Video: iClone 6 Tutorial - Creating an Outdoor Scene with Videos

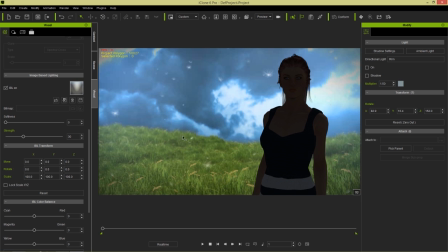4:09 So let's select image-based lighting on, and you can see it uses this default image here, and the scene gets a little bit brighter, but obviously we still have a long way to go.
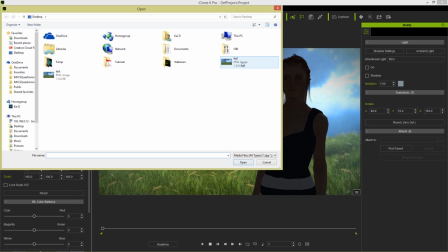4:19 Let's go ahead and double-click on this, and let's replace it with the BG1 that we just saved out as a PNG image.
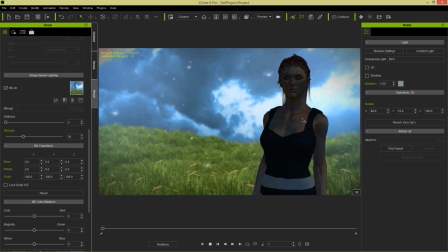4:26 Okay, you can see, notice that it gets a little bit different, but it's still too dark. So what we can do is we can increase the strength, and notice that there's a little bit of a problem right a problem right here where there's a you know sharp edges and stuff like that so we need to increase the level of softness on this slider right here and you can see
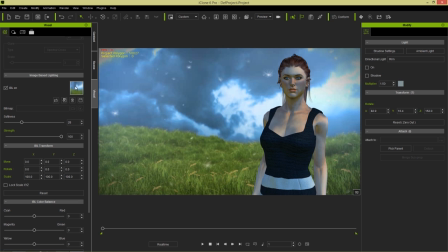4:45 the result right there now you can also add videos into image-based lighting as well however you won't be able to use the softness slider currently that may be changed in the future but at this point right here you're restricted to images which is fine for our intents and purposes.
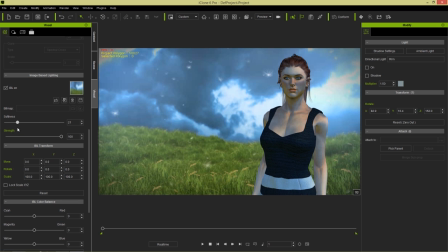5:00 So you want to soften it too much. You want to try and get a little bit of shadow right there. Something like that. I think a little bit like this would be okay. So now the lighting is looking a lot more consistent. And we can probably even take down the strength slightly. It's about a level of 90.
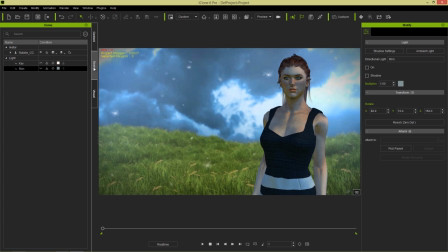5:18 And I'm also going to, now I'm going to go to my scene tab here, and we're going to adjust the lighting. We're going to use this key light here.
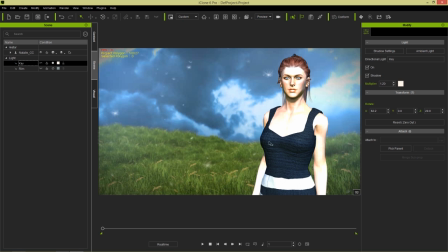5:27 I'm going to reactivate this key light and I'm going to change the angle to somewhere kind of behind the character right here.
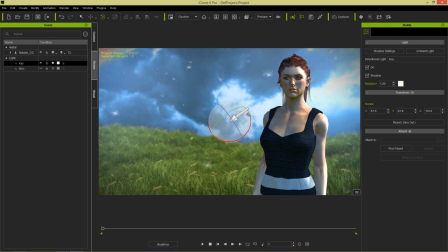5:34 We'll give her sort of like a rim lighting about right here. I think that position right there should be okay. Now it's looking a bit more realistic however the lighting is still too white and it's still too bright as well. So we need to go with our light selected we need to go over here and change our color.
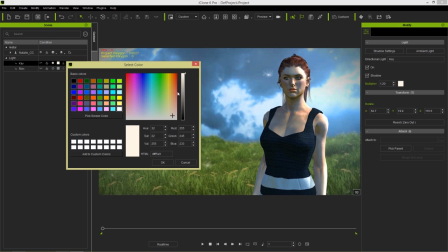5:53 This is a very pink kind of pinkish white right now, let's change it to a more darker blue color,
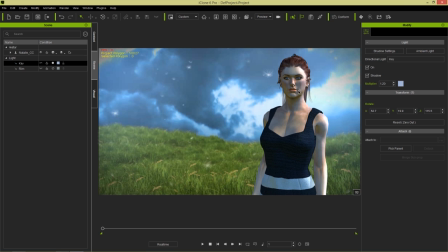6:00 more like a computer kind of color like this, and you can see the result right there, it matches more with the background. You can choose a brighter color, but we're going to choose something a bit darker because the backgrounds,
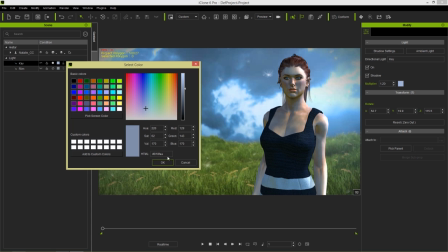6:13 or the clouds, the blue clouds are pretty dark, so we can just do something like that.
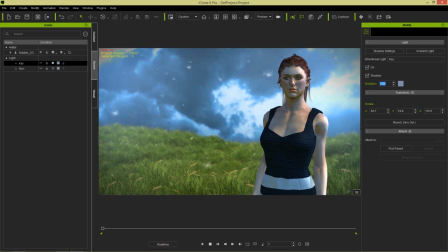6:17 And then we can also adjust the multiplier, this is the brightness of the light, and change that to like a level of one or something, and that makes it a little bit darker. And then we can, you know, adjust the lighting here to whichever angle we want.
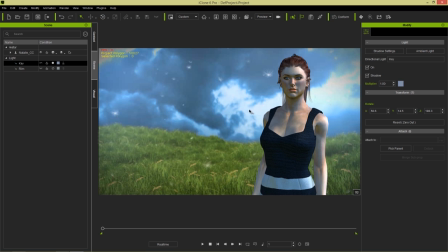6:30 I think this one works over here, works pretty fine. And to top it all off, we can just go to our visual tab again and then move on to the shadow tab. And I like to have a resolution of 2048 for the shadows, at least doesn't make much of a difference on the scene, but I also like to keep the opacity pretty high in most cases.
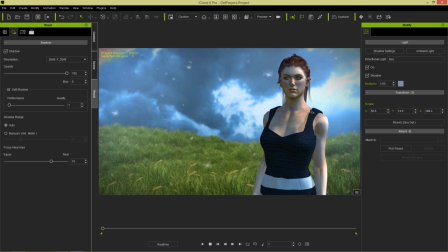6:48 And bias in this case, we can probably change it to zero and you can see we get a more accurate shadow especially on her hair and her shoulder there and then we'll change the soft shadow from performance to quality because we only have one character in the scene there's nothing really lagging the
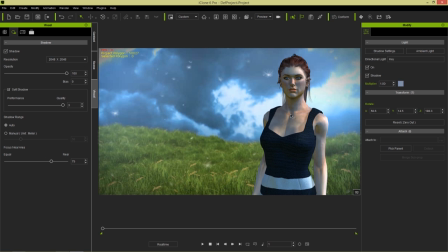7:02 scene down so we can pretty much put the shadows up to maximum resolution and we don't have to worry about this so now you can see we have a fairly accurate looking lighting situation here and probably tweak that ibl a little bit to make it a little further down something like this because it's a cloudy overcast day maybe something like a level of 70 i think would be okay and you know tweak
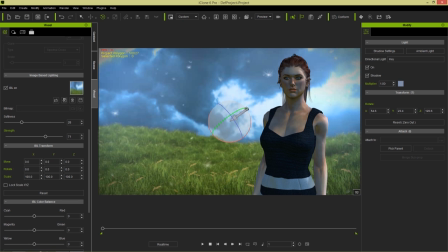7:22 the lighting there as well to you know whatever angle we think the lighting should be at. I think something like this is fine right there and then we can just go ahead and play back and now you can see we have this fairly
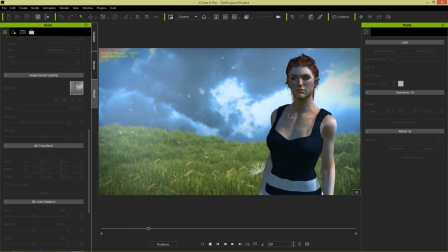7:34 accurate lighting and the character just idling and looking at the camera.
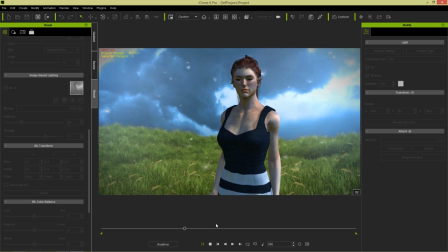7:40 So you know from first glance it looks pretty good.
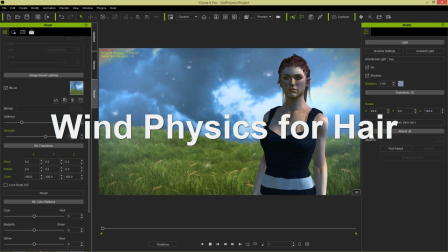7:42 It looks pretty accurate and there's one final thing we can do here is we can actually add some hair physics Since there's very apparently a lot of wind in the background,
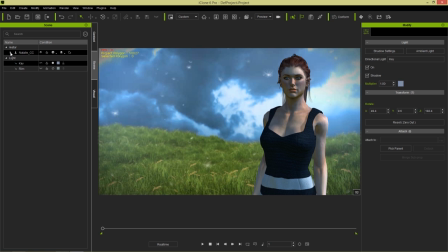7:51 let's go ahead and select our character. Open up the character here in the scene tab, and I'm going to select the character's hair. And we have other tutorials to go into more detail on the hair physics, but we'll select the hair here, and then you can go up here to the physics tab,
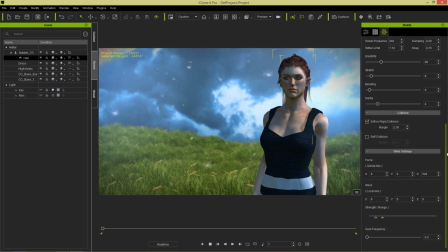8:05 and I'll show you the way to start a simple hair physics reaction using wind settings down here. So if we select the hair and press the W hotkey, we'll have our gizmo come up.